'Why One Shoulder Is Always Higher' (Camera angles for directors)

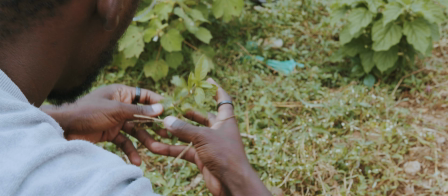[10:07]
The time that you can use the over the shoulder shot is to show what the subject is looking at. That is the reason as why most videographers, all filmmakers, or even DOPs use this shot to show you that this person is speaking to someone, or this person is focusing on the person who is talking. Another camera angle that you need to have in mind while you're creating videos that will elevate your videos,
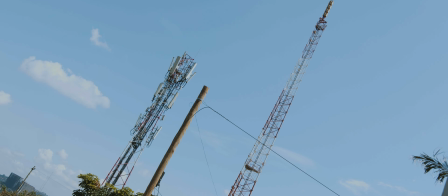[10:37]
that is the Dutch angle.
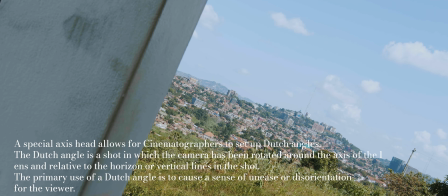[10:39]
The Dutch angle, this is the camera shot that is captured when the camera is tilted or when the camera is not balanced. Most of the times when a videographer or cinematographer uses the Dutch angle is to show imbalance or to show emotions that will drive a message that at this point either this character is not balanced or there are emotions that this person is expressing that are not fine at that particular moment. So when you see a scene and you see that one person or in a certain area the camera is tilted and they're having a Dutch camera angle, just know that there is an imbalance in that scene or in that shot. So if you want to communicate imbalance, if you want to communicate emotions that are not balanced, use a Dutch angle shot and trust me, your video will be better. Another camera angle that you can put into your videos, that is the low angle shot. Now, the low angle shot is often used to show
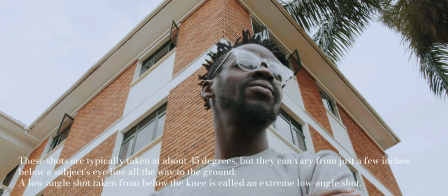[11:51]
heroism or to show that someone is powerful in that scene.
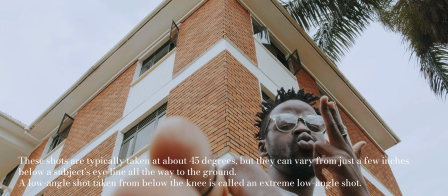[11:56]
So when you're capturing the low angle shot,
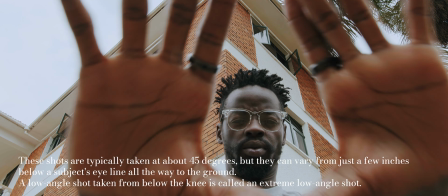[11:59]
you put your camera on a low level and it faces up on your subject,
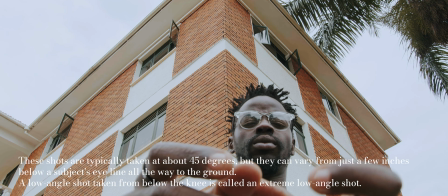[12:05]
and this shows that the person who is in front of the camera or your subject is powerful. Usually the low angle shot is paired up with the high angle shot. The high angle shot is captured when the camera is above your subject.
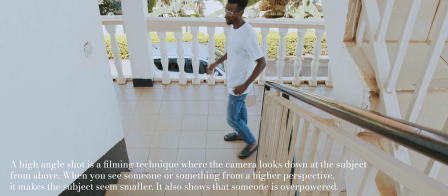[12:22]
The reason as to why the high angle shot is captured by videographers, cinematographers, and
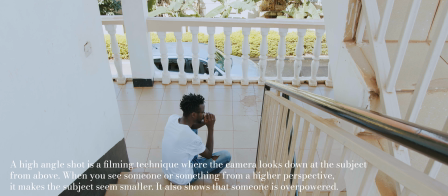[12:31]
DOPs is to show that someone is vulnerable, someone is weak, someone is overpowered. I believe you have seen movies where you see that the person that is in front of the camera is beaten,
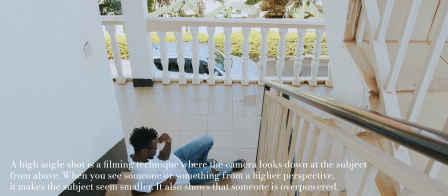[12:48]
or when two people are fighting, you'll see that one person
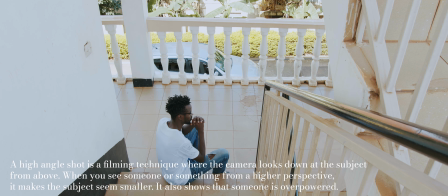[12:53]
is on the ground and the shot is not facing them on the same level, but it is above. That means that that person has been weakened, and you're seeing that the person who has weakened this person,
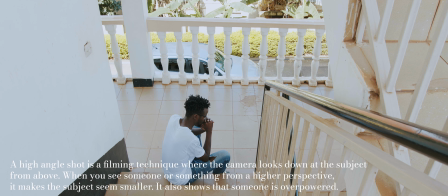[13:06]
or the person who has won the fight, you'll see that his shot is captured from a low angle perspective. The overhead shot is the shot that most people call the bird's eye view.
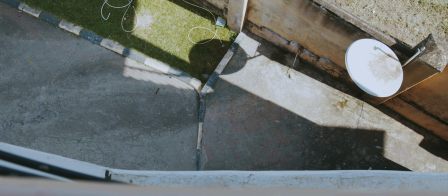[13:19]
This is a shot or camera angle that you can capture when your camera is above a scene or is above your subject. The reason as why this camera angle is important, it will show you what is happening in a different perspective,
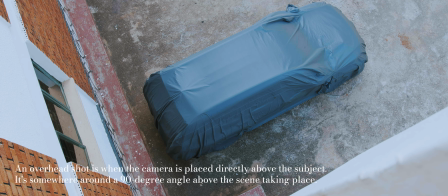[13:36]
but also it can be used to show disconnection. I'll give you an example. When something is close to the camera and there are things that are far away from the camera but in one shot, which is the eagle's eye shot, or which is over the head shot, it means that the two are disconnected. So you can use this shot in your videos to show disconnection in your films, in your videos. Another camera angle that is so important when you're making videos and when you need to use it is the eye level camera angle.